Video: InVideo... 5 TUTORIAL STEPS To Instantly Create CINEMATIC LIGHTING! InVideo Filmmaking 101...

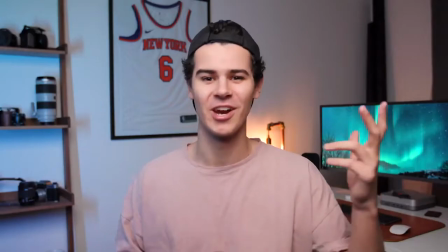247s
Now, this is not just important for interviews or tutorials, but is also important for B-rolls and vlogs. If you'd go back and watch any of your favorite YouTubers, you'd see that their backgrounds will always be lit properly to make the video look natural.
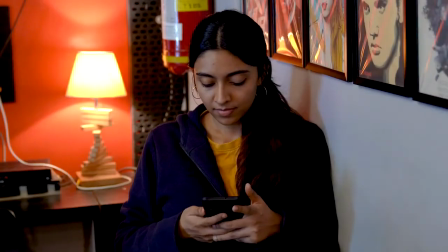261s
You can do this super easily by simply adding a light source in your background like a lamp or to bounce diffuse light onto the wall. Step number 4 to cinematic lighting is to ensure you have depth in frame. Creating depth of frame becomes super important when you think of how you can separate your subject in focus from the background. Now, one way to shoot this is by a low aperture lens. Now, as you've guessed, it's not something doable if you're shooting from your phone.
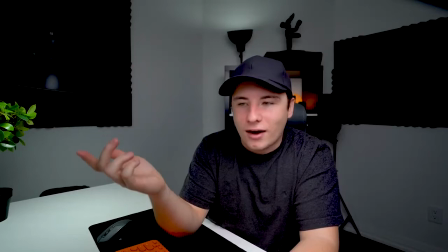289s
Now, the simplest way to do this is by reducing the amount of light that
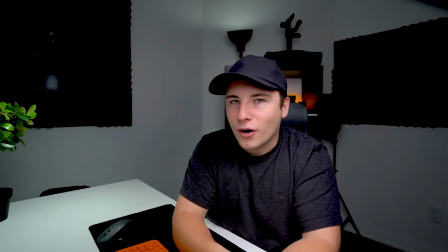294s
you use for your background and making it darker as compared to the amount of light on your subject. Another way of doing this is by using a light source with a complementary color to separate your subject from the background.
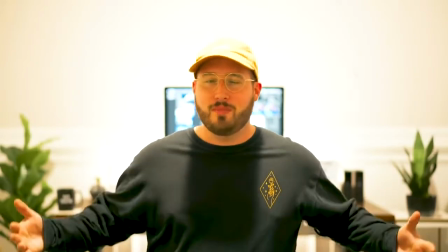306s
For example, if you're using a slightly warm light as your key light,
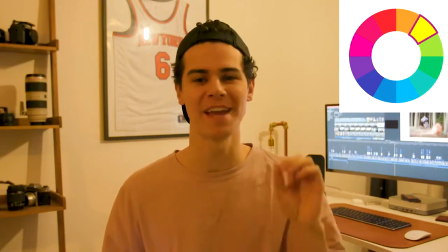310s
lighting your background with more warm light will not help you differentiate your subject.
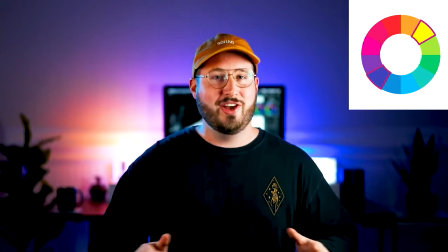316s
Instead, what you want to do is use a blue light since it's on the opposite end of the color wheel. This brings us to our last and final step, which is to ensure that your subject has a catch light or an eye light. This is essentially the reflection of the source of light on your subject's eye. This is something that makes your characters feel human and alive.
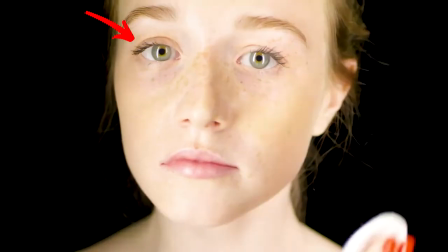336s
If you ever see another person in natural daylight, you'd always see one catch light, which is a reflection of the light coming from the sun.
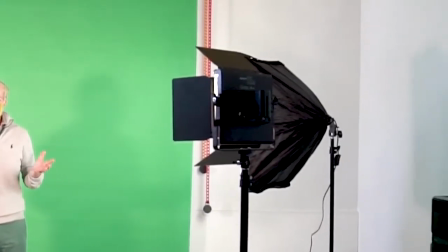344s
So when you're shooting indoors, what you would want to do is position your lights in a way that your subject mimics the same look and feel. And that was a roundup of 5 key steps that you can take today to achieve cinematic lighting and make your videos look like $1,000,000. Which one of these tips was your favorite? Let us know in the comments below, and don't forget to check out this next video where we talk about 5 video lighting tips that every beginner should use when they're creating their videos. This is Christine from InVideo, and I'll see you in the next one.